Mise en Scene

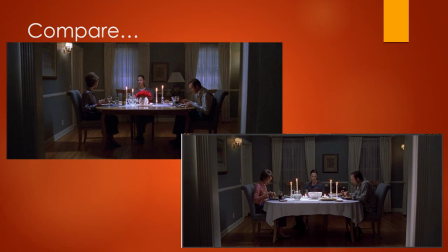[8:14]
There's no longer those red roses in the center. And you'll see that the Kevin Spacey character at the right end of the table is no longer wearing his sort of very precise business-like
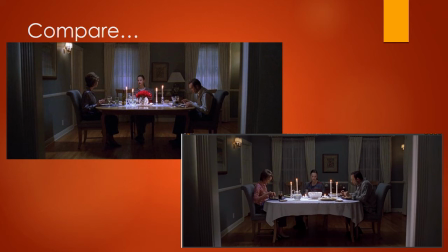[8:26]
sweater, but now he is in a sort of ratty shirt, and he's got a bottle of beer there, and that suggests the change that has taken place in his character. We understand the change not just because of how he behaves and how he acts, but because of the mise-en-scène, the various things in the scene that have changed.
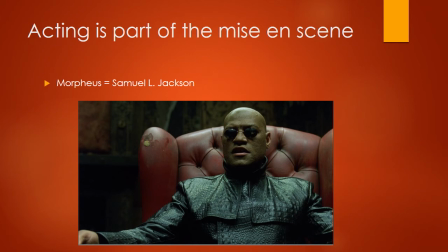[8:47]
Keep in mind, by the way, that acting is part of the mise-en-scène. If you were to look at this famous shot from The Matrix, we see all kinds of great things in this. We see the props in the background that tell us something about where they are. It's clearly somewhat run down.
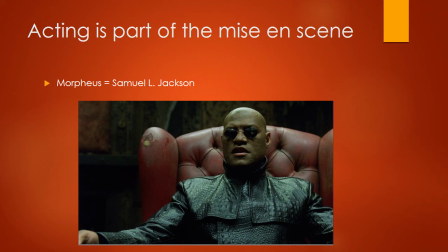[9:05]
That chair that Morpheus is sitting on has a number of stains on it. It's very dusty. It's not just they couldn't get a nice chair, it's that they wanted to show a world that was in decay, and so you've got those details. But also, and also that's contrasted with the very slick,
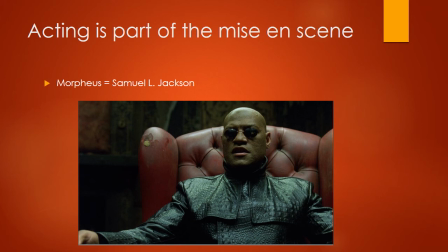[9:23]
clearly very expensive leather garb that he has and his mirrored shades and all of those elements. But remember that the performance is part of this as well. It wouldn't be Morpheus in The Matrix if it weren't for Samuel L. Jackson.
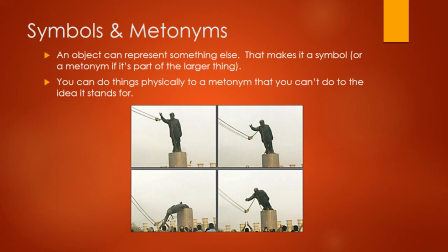[9:38]
The other thing to keep in mind about the various images you have is they can give the audience information about where we are and who these characters are, but they can also convey symbolic information. An object can represent something else.
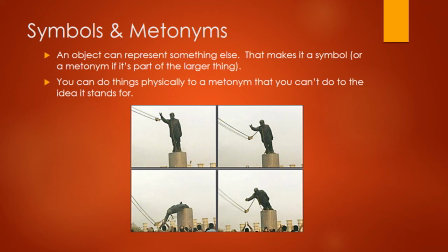[9:53]
If it does that, that makes it a symbol. And if it's part of the larger thing it's representing, we have a fancy word for it. We call it a metonym. And the great thing about a metonym is that you can do things to it that you physically that you can't do to the idea that it stands for.
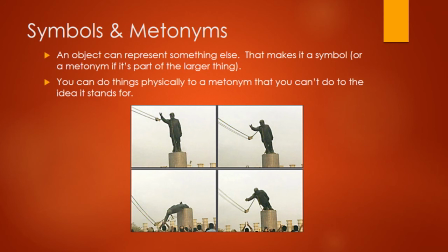[10:10]
So for example, you might have a statue, and that statue is a metonym for the government that it represents. Now when you overthrow a government, well, you can't really see that. But what you could do is you could tear down the statue. And because the statue visually represents that bigger idea,
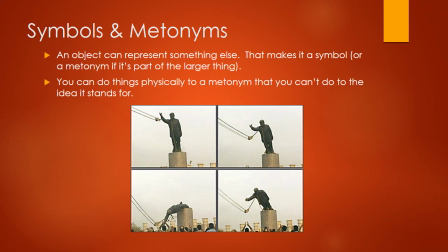[10:30]
what we see when you pull down the statue is symbolically you pulling down the government.
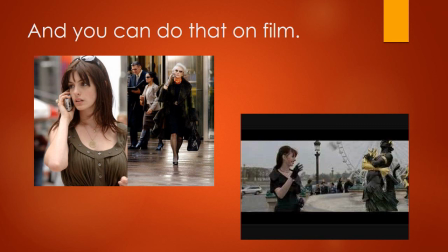[10:36]
This is useful because you can do it on film. You can have an object, a symbol, a metonym for something else, and we understand that when you do something physical to that thing, you're doing it to the larger idea that you can't maybe put on film.
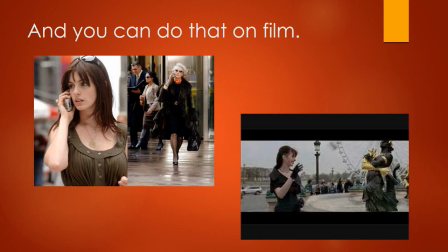[10:51]
A great example of this in the film The Devil Wears Prada that you see there, you've got a metonym, which is the protagonist's cell phone, which she's always receiving calls from her horrible, evil, devil-like Meryl Streep boss.
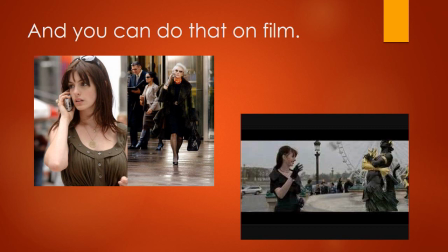[11:08]
And so the phone is part of this larger relationship and becomes a symbol of this horrible, destructive relationship she has with this boss. And at the end of the film, when she finally decides, she's going to quit this job and get away from her horrible boss, she throws the phone into a fountain in Paris.
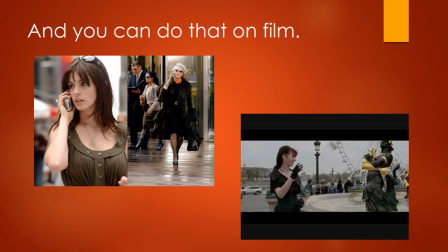[11:26]
And we see in that gesture that what she's doing, she's throwing that whole relationship away. Now, you can't physically throw a relationship, but you can throw a metonym. So that's one of the values of a metonym or a symbol. And that, again, is part of the mise-en-scène, the stuff you put in